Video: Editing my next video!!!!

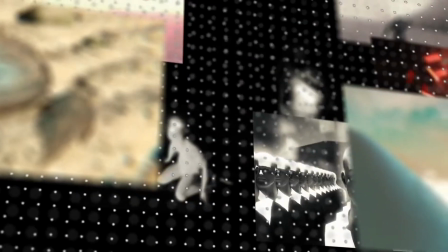(58:12)
And those are just some of the shots. And I kind of wanted to have something like that, or this is the second version.
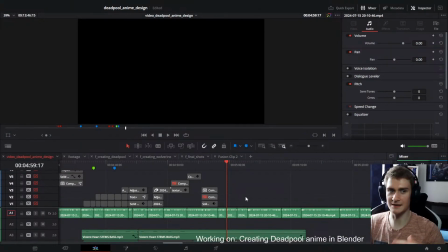(58:20)
The first version, I created the animation first because I had some cool ideas. And then I looked for the music afterwards. And for some reason, the music actually matched perfectly with the animation.
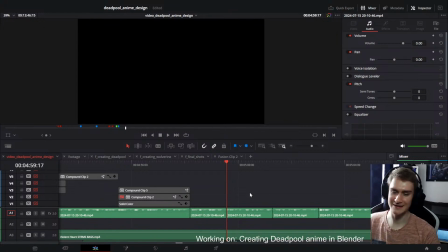(58:34)
So like there were some beats where like, oh, the camera changes, and then all of a sudden the beat changes too. And all that fit perfectly together to create that compilation. And I just put the music in without changing anything. I was like, oh my god, this fits perfectly.
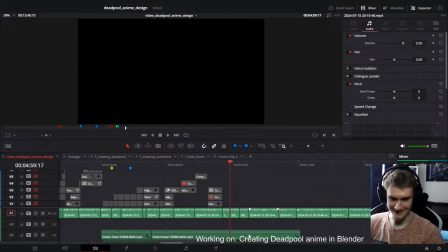(58:49)
And yeah, it kind of feels like that right here as well.
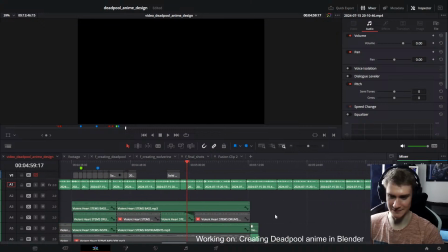(58:54)
It's like fits really, really well. Okay.
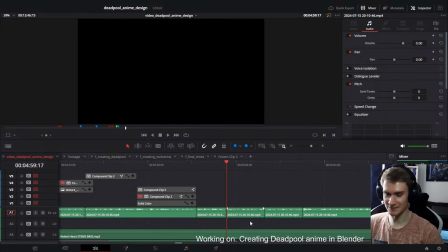(58:57)
The music is here, so it's time to get back to the visuals. Welcome back, Kyochiro. Hope you have a good day. I don't know why I always say that.
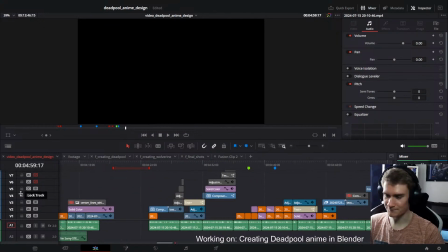(59:11)
Hope you still have a good day after cooking. Okay, so I adjusted these things a bit.
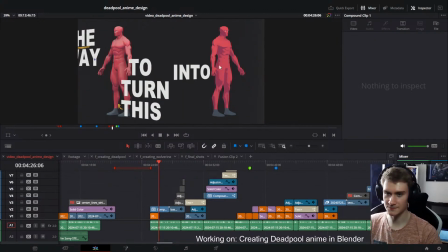(59:19)
The stuff that I did in the beginning. This one not so much because, you know, it's already rendered, so I don't want to change it too much.
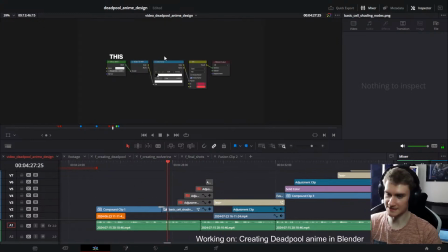(59:26)
But I changed the text how I want to use it, because yesterday we talked about I want to make this section a bit playful in terms of the captions that I want to use. So I actually did a bit more of that, and I
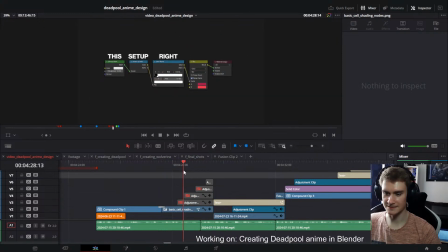(59:44)
you know, just added some, you know, added the text a bit more in some unusual parts,
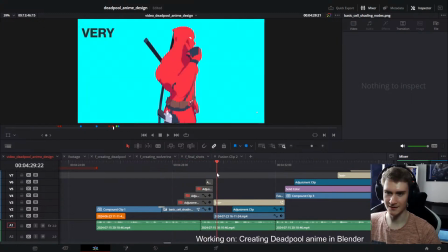(59:50)
like in some unusual ways, like right here on each node, or then here for this bit when it comes up,
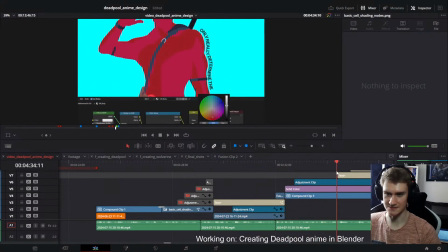(59:57)
zooms in and again goes along his arm, and then like this.
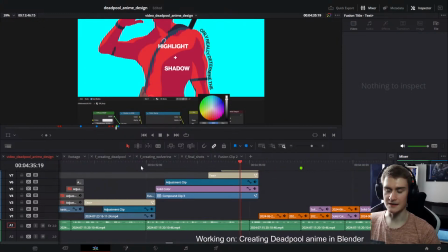(60:02)
I don't know, I need to rewatch again and see if it might be a bit too hectic, all of this.
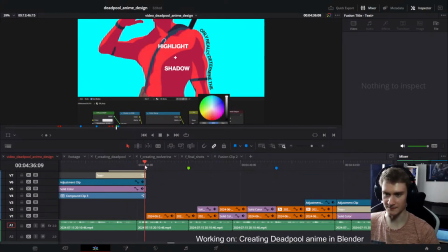(60:08)
I need to rewatch that again, but I'm going to do that at some point, not right now.
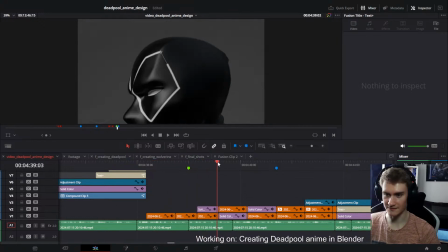(60:13)
And then it goes back to this where I don't really have any text, because this bit is more about,
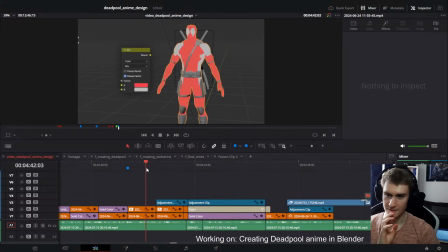(60:18)
you know, getting an idea of what I'm doing, of, you know, showing what I'm doing.
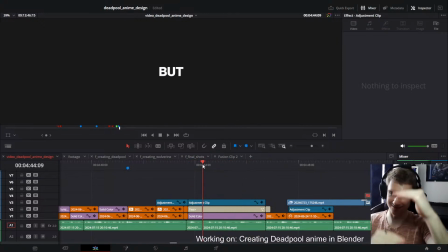(60:24)
And then this here too, like having this little stacking of words, which are all like aligned on both sides.
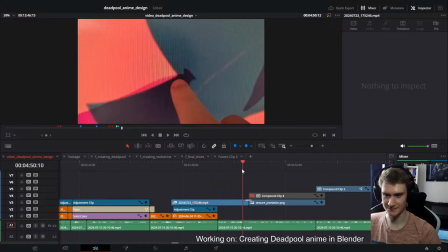(60:35)
And then I recorded this real quick, which was, you know, pretty simple. Quick transition from one, just matching the cut and then going in.
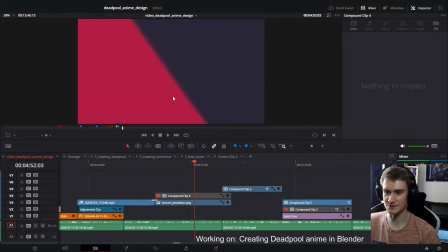(60:42)
Kept matching it again. And then I thought about putting in some words here that follow the texture, because it kind of, you know, moves down. But that was actually weird. It looked weird because when this text moves down slowly, I think I still have it here.
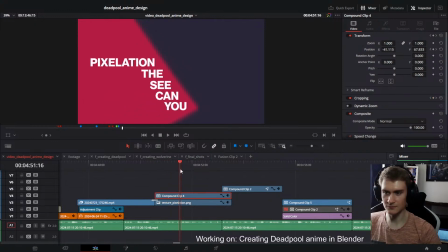(60:58)
Do I? Yeah, I do. It looks like it's jittering a bit, and that kind of looked weird.
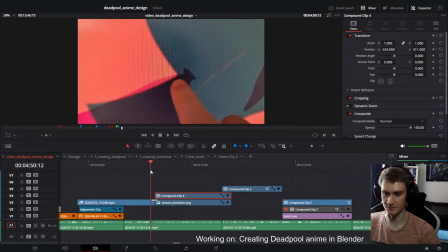(61:07)
So I actually decided to not include this. Hold on, let me show you.
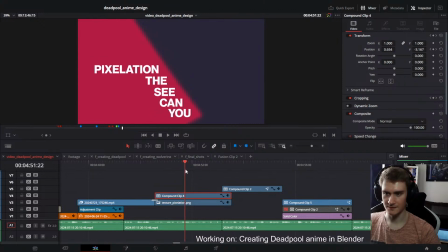(61:14)
Yeah, it looked kind of weird. It's just because your eye always has to not only follow but then jump to the next bit. If it would just be static, I think it would work better. But because it's moving, you can see the pixelation of it always feels unfocused.
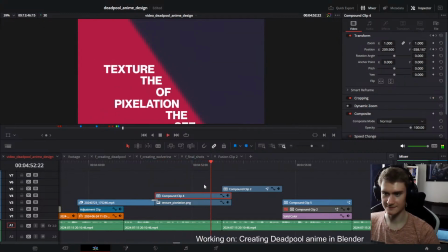(61:32)
At least when I see it. You can see the pixelation of the texture. So I actually decided to remove this one.
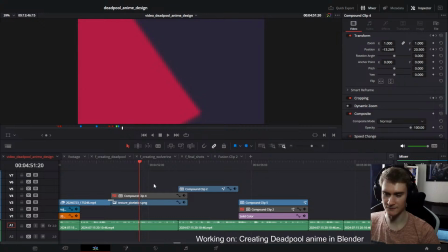(61:39)
I might put it in again if I rewatch this, but right now I don't want to use it. Because that might also, because right now what I want to show here is that there's like pixelation here.
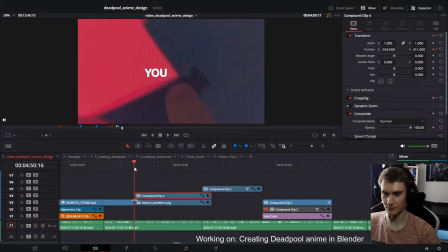(61:50)
If I add the text, the full focus will be on that text. And once the text is fully there, it's already on to the next shot. So I think here I just want to kind of fully focus on this jagged edge right here.
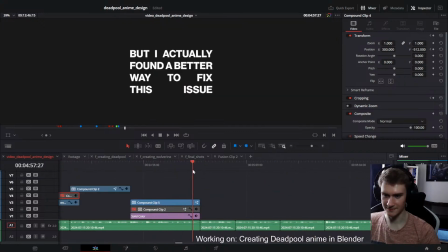(62:07)
And then here I just made a little text block like this. And now we are here.